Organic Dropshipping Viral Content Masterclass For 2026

So it's kind of a little bit of a harder thing to explain, but just try it. Trust me, you'll see what I'm talking about. So go into all of your videos from here on out with confidence. Try it out.
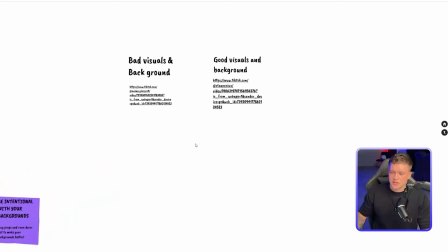(29:10)
You'll see what I'm talking about. Now, let's see some good examples and some bad examples of a background and visuals.
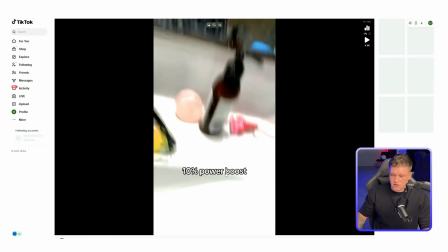(29:16)
So we're going to start with bad visuals and bad background as our first example. Boom, automatically.
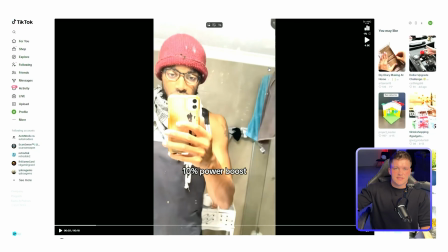(29:24)
Super dingy mirror. He could have took the 5 seconds to wipe the mirror off. He's in, the dirty bathroom.
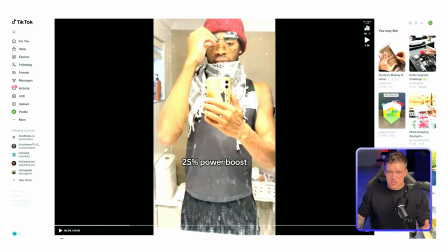(29:30)
Just take the 5 minutes to go clean the bathroom, go clean off the mirror. And just doing that alone is going to, 10x the engagement of your video because everything's going to look cleaner and smoother. And it's actually going to be a bit more engaging and make me actually want to stay and watch it. More bad visuals. He's really just randomly doing stuff with the camera.
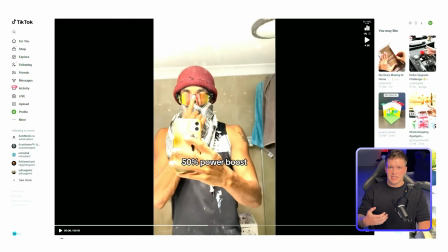(29:45)
He's not trying to make a cool transition. He's not keeping anything centered. He's kind of here and there everywhere.
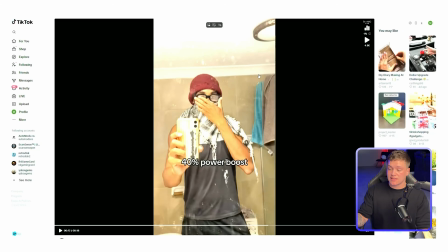(29:50)
Like, I just want you guys at home watching this right now to think about, if you were seeing this video as a viewer, think about the difference of what we're seeing now compared to you see him dressed in some nice aesthetic clothing, just some good, nice streetwear or whatever type of clothes he wears other than this. The mirror is cleaned off.
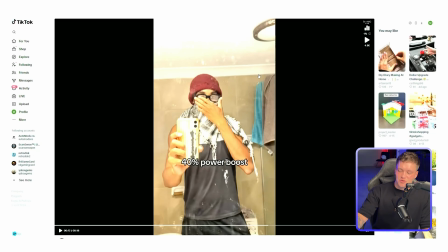(30:06)
The towels aren't hanging up. Everything is nice and clean. There's an actual full roll of toilet paper in the background, and everything is just aesthetically pleasing to the eyes. That in and of itself would make this video more engaging. And then of course, if everything were to stay perfectly centered, not moving a lot, and every time he went to a new clip, he went here or there,
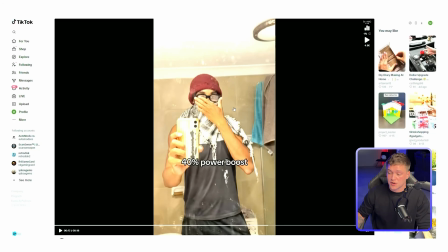(30:24)
it would all go into making the visuals in the background so much better. And it would just naturally, as a human being, make me feel better watching it.
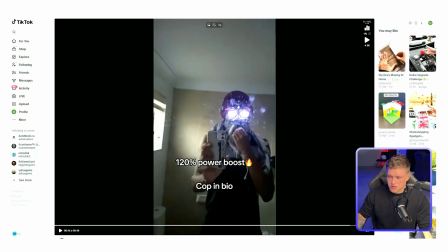(30:33)
And then once again, just more bad visuals. Look at the product. He's way over here. Look at all this dead space.
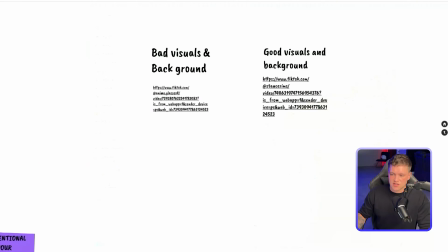(30:38)
The list goes on and on. So this is a great example of bad visuals and backgrounds. So now let's look at good visuals and backgrounds. This is actually great visuals and backgrounds.
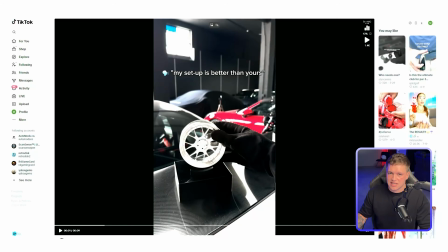(30:50)
Pause. He's sitting here running a product, which is basically like a desk ornament of rims, BBS rims, whatever. But look how just beautiful. He literally went the whole 9 yards.
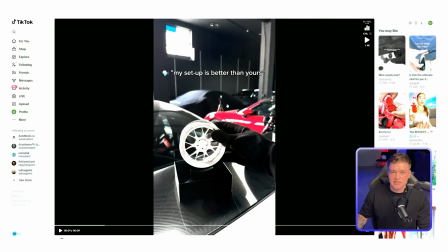(31:02)
He went into some crazy garage with all these super dope cars. The moment I look at this, if I'm a car guy, which is the guy he's trying to target, I'm saying, oh, this is amazing. This looks aesthetic. I'm immediately recognizing this as this is a video I want to watch. These are the videos I watch because I'm a car guy.
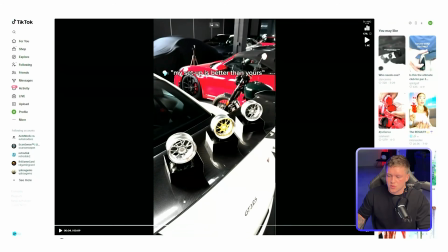(31:19)
Then the movements, of course, super aesthetic. Even just these 3 clips.
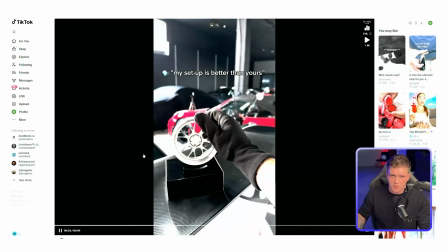(31:24)
He went to new variants, but every single clip was almost the exact same, making it super aesthetic.
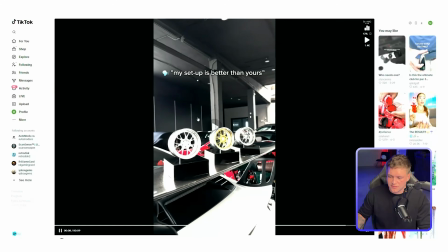(31:30)
All the transitions were great. Then he did a little slow-mo fast thing right there at the end.
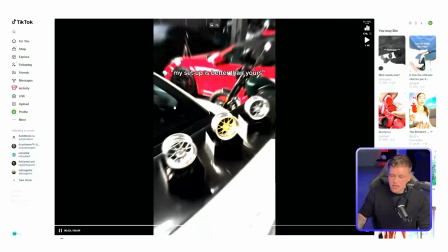(31:35)
Just you watching this at home using common sense, you're looking at this saying, wow, that's super aesthetic, perfectly fitting for the niche.
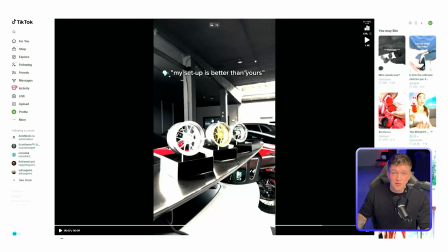(31:41)
This is the vibe every video that you make should have.
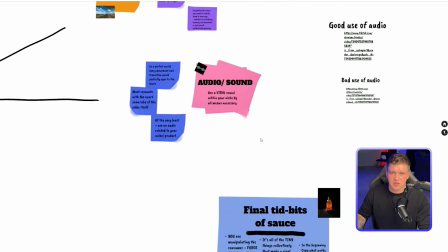(31:45)
So now, before we get to my bonus part here of some more awesome value, let's get into audios and sounds.
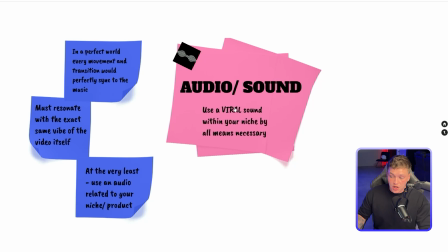(31:52)
So no matter what, when it comes to your videos and whatever sound you're using or whatever audio you're using, you're going to want to use a viral sound within your niche by all means necessary. Now, how can you do this if you don't already know? Just for as a quick example, let's say you're running a Hello Kitty product. You'll simply go to TikTok, search Hello Kitty products, Hello Kitty, who knows, like think of any key term that comes to your mind. Hello Kitty slippers, Hello Kitty pajamas, Hello Kitty edits even, who knows, right? Just create all these key terms in your own mind of all things related to Hello Kitty. From there, you're gonna start sifting through all of these videos. You'll find a bunch of Hello Kitty videos. These are all videos within your niche. Your goal is to find big accounts within this niche because that'll make your life even easier. But at the bare minimum, looking through all these videos that pop up from your search, you're going to want to look for videos that have good views, a large amount of views that have went viral. So really a few 100,000 or more views. And you're gonna wanna find videos that have this amount of views and have this amount of virality within the last week to 2 weeks. Then you're gonna click on that sound and save that sound. This is now a viral audio within your niche. You're gonna wanna take that sound and use it on your videos. Do this multiple times over and you will have a handful of viral audios within your niche.